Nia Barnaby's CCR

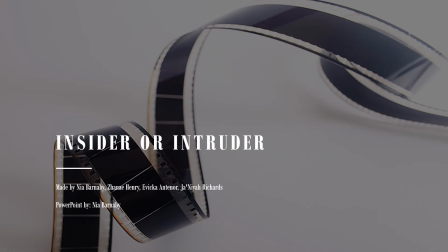Hi, my name is Nia Barnaby, and this is the Creative Critical Reflection for Unsettled or Intuitive, where I'll be expanding upon the things I've been asked.
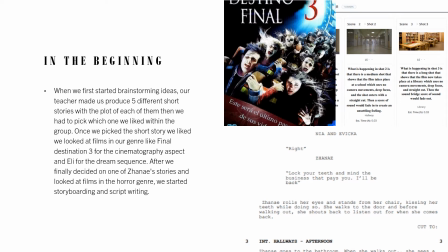In the beginning, when we first started brainstorming ideas, our teacher made us produce 5 different short stories with the plot of each of them. Then we had to pick which one we liked within our group. Once we picked which one we liked, we looked at films in our genre like Final Destination 3 for the cinematography aspect,
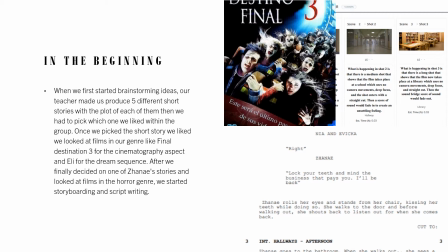like the establishing shots they use, and Eli for the dream sequence. After we finally decided on one of the named stories and looked at films in the horror genre, we started storyboarding and script writing. When storyboarding, we made descriptions for each shot and scene, and for script writing, we added the dialogue,
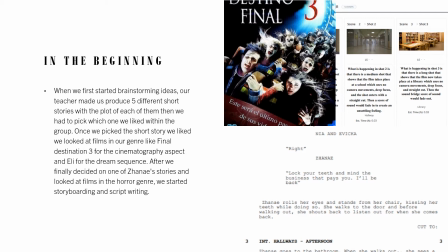actions, and locations for each shot and scene.
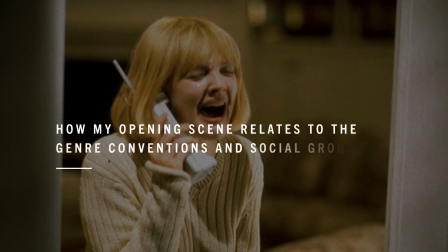How my opening scene relates to conventions and social groups is by mise-en-scene.
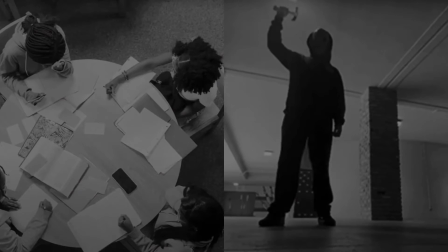In our film, mise-en-scene is used to challenge conventions by the use of props such as books and paper to show that this may be a group of high school students doing work, and for the costumes we dressed up like teenagers,
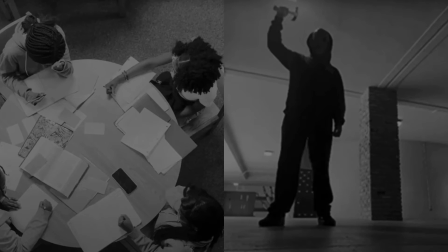as well as for the killer we had him wear all black with a mask and hammer. And what is a horror film without a killer? Like any other horror film, they have their own representation. For our film, it would be never say I'll be right back, because little do you know, you may not come back.
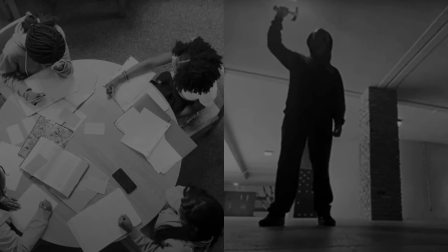By using cinematography, we are able to make the film come together, from the over-the-head shots that go into dialogue,
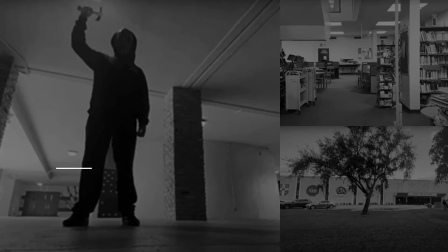the low-angle shots for the killer to make him look more powerful, and the establishing shots of the school and library to show the setting. For the title of the opening scene, Inside or Intruder, we use red text, which are commonly used in this genre to indicate that it is a horror film by the blood dripping off the letters.
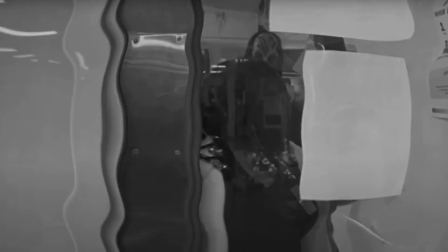For editing, we challenge the genre's conventions by using the ripple transition to show that it's going to be a dream sequence.
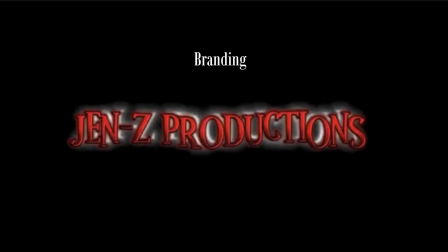Branding. While filming, our teacher told us that we need branding of our own. So we came up with the name Gen Z Productions, which is the first letters of our names, Janaya, Evika, Nia, and Zane.
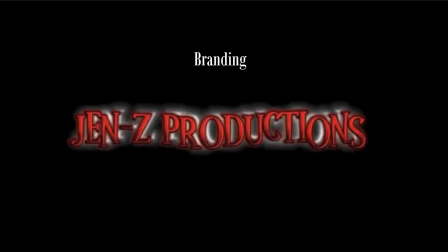Although trying to make this was hard considering we tried two softwares, CapCut and Blender, we ended up going with CapCut because it was easier.
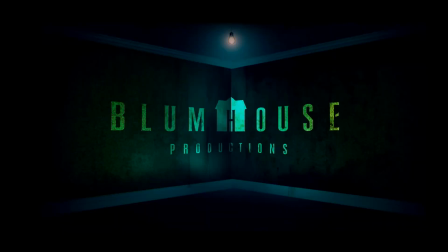Every film has to be distributed into a production company. For our film, we chose Blumhouse Productions considering that they are well known for making horror films, and in order for this film to reach teenagers and young adults who love thrill, this may be the best option. Once we have distributed the film, it must be exhibited.
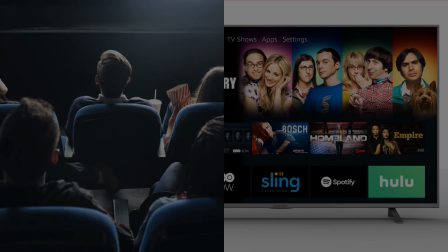We plan on having it being played in movie theaters like any other film, and then to streaming services.
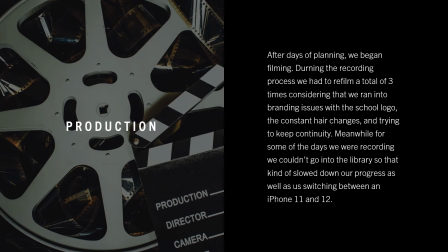Production. After days of planning, we began filming. During the recording progress, we had to refilm a total of 3 times considering that we ran into branding issues with the school logo, where we tried to edit it out with Photoshop, but it was going to take too long.
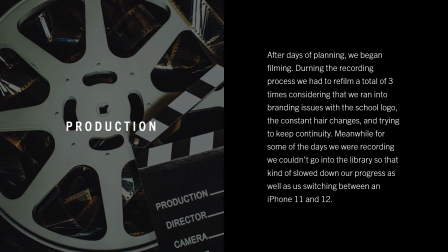Also, the constant hair changes and trying to keep continuity. Meanwhile, for some days, we were trying to record in the library, but we couldn't, so that kind of slowed down our progress, as well as switching between the iPhone 11 and 12 since the 12 didn't have enough storage,
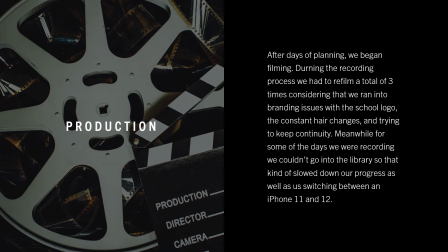so we had to switch the camera settings to make the videos look similar. Post-production editing.
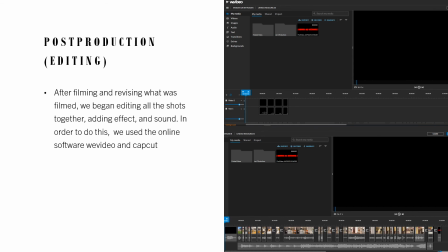After filming and revising what was filmed, we began editing all the shots together, adding effects and sounds. In order to do this, we used the online software Video and CapCut. For CapCut, we just added text and picked what font we wanted for the branding and title.
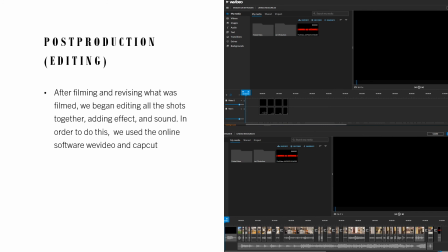And then we used Video to add transitions such as crossfades to show a passage of time when she was walking in the hallway. Also, we added royalty-free music that was already on Video. And then we added text for the credits.